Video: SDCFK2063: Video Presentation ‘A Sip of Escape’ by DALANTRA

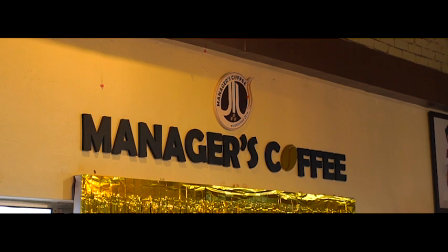(8:04)
The lighting and focus techniques successfully conveyed the coffee shop authentic atmosphere,
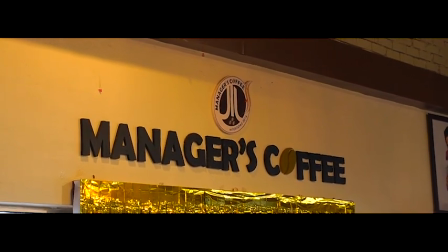(8:10)
highlighting the coffee making process and brand identity.
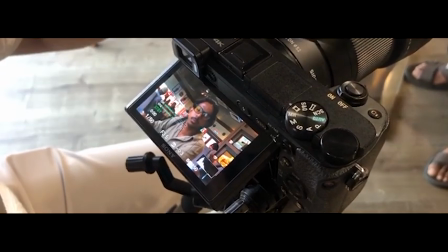(8:16)
These methods created a visually engaging experience that enhanced viewer engagement and strengthened the storytelling.
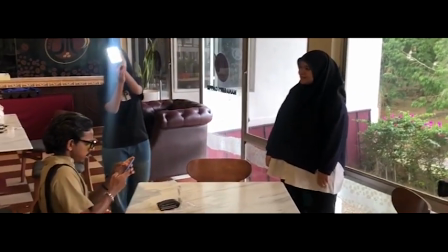(8:24)
For the future projects, adding portable LED lights,
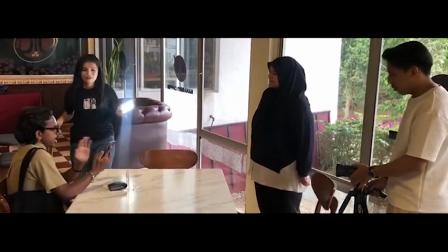(8:29)
reflectors, and expanding the landscape would provide more control over lighting and creative options, such as enhanced depth of field effects.
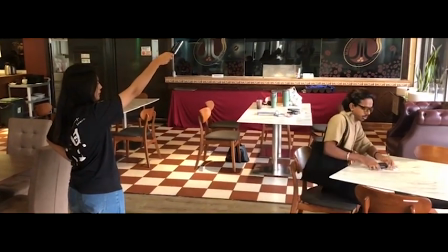(8:39)
Using light diffusers or filters too could help manage harsh lighting conditions.
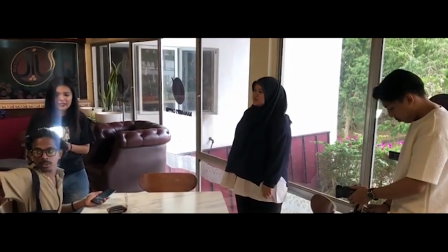(8:44)
While the current techniques were effective,
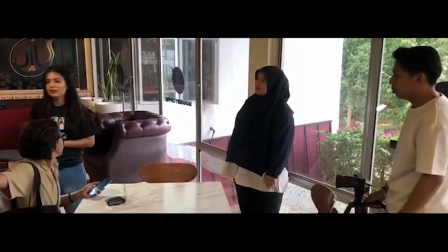(8:47)
incorporating additional tools and methods will improve visual consistency and offer greater creative flexibility.
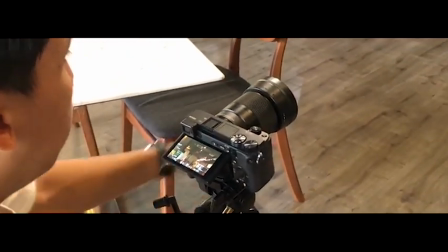(8:54)
The reliance on natural sunlight and ambient shop lighting create an authentic, cozy atmosphere.
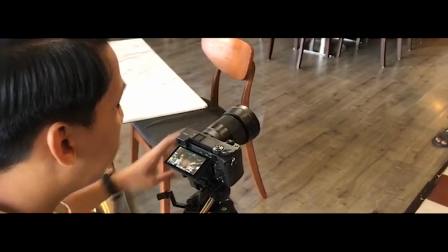(9:02)
They highlight the coffee shop's texture, such as wood and equipment,
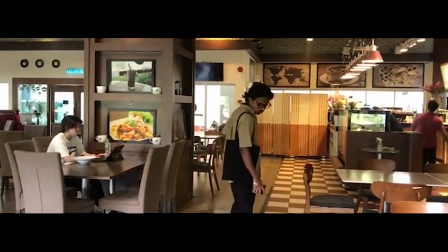(9:06)
while emphasizing the craftsmanship of the coffee making process. Despite challenges with fluorescent sunlight,
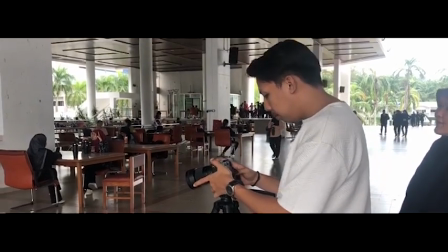(9:15)
adjustment in camera angles and ambient light maintaining constant illumination,
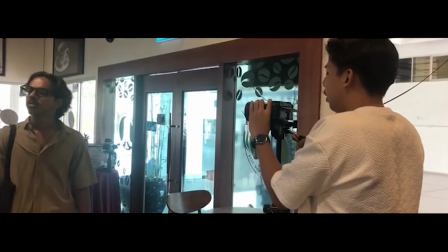(9:20)
the dynamic light shift added realism and energy,
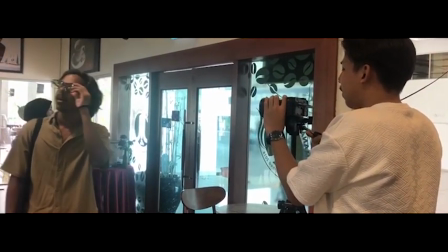(9:25)
reinforcing the narrative's focus on intimacy and the natural flow of a day in the cafe.
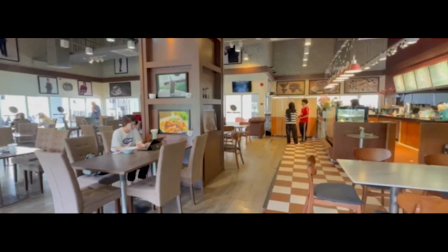(9:31)
The use of 30mm lens and iPhone 14 Pro Max for wide shot effectively showcased the coffee shop's environment, captured the space, coffee machines, and customers' interactions with a wide distortions, free perspective, and flexibility in the tight space. The 50mm lens was ideal for medium shots,
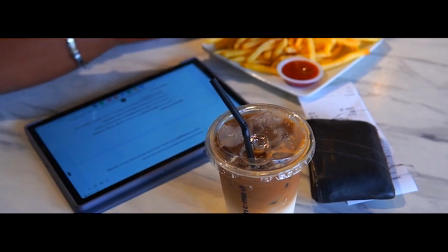(9:53)
isolating individuals and emphasizing the intricate details of the coffee making process and personal connections.
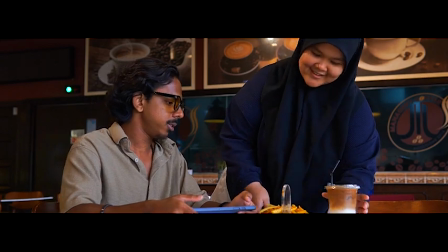(10:00)
Despite limiting lens option, the combinations of the 30mm, 50mm, and iPhone provide diverse,
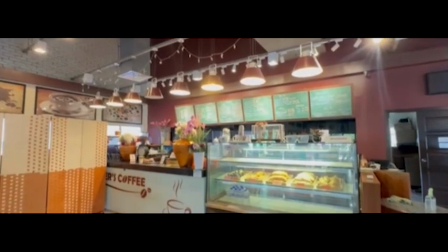(10:08)
visual consistent shots reinforcing the narrative focus on simplicity, authenticity, and the cafe's craft and atmosphere.
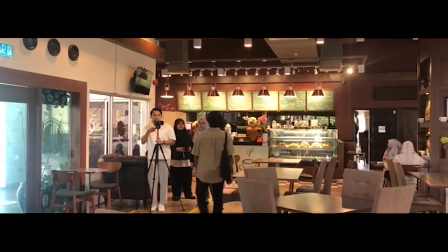(10:17)
The final choices for lighting and lenses prioritize a natural, authentic aesthetic to reflect themes of craftsmanship,
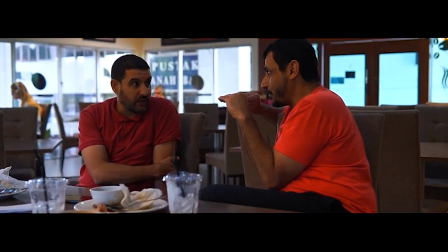(10:26)
community, and simplicity. Natural light and carefully selected lenses balance capturing the environment with detailed characters moment,
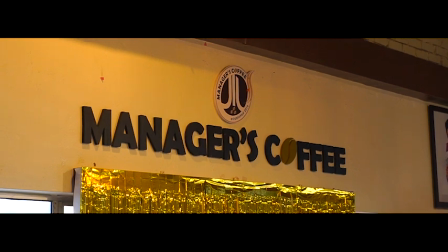(10:35)
effectively supporting the storytelling. Despite equipment limitations, these decisions create a warm, intimate,
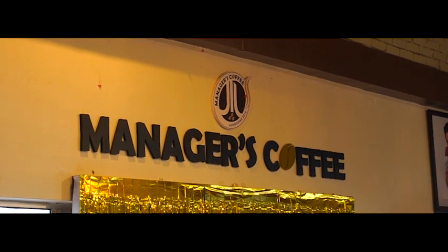(10:42)
and immersive visual experience that align with the project's visions and engage the viewer.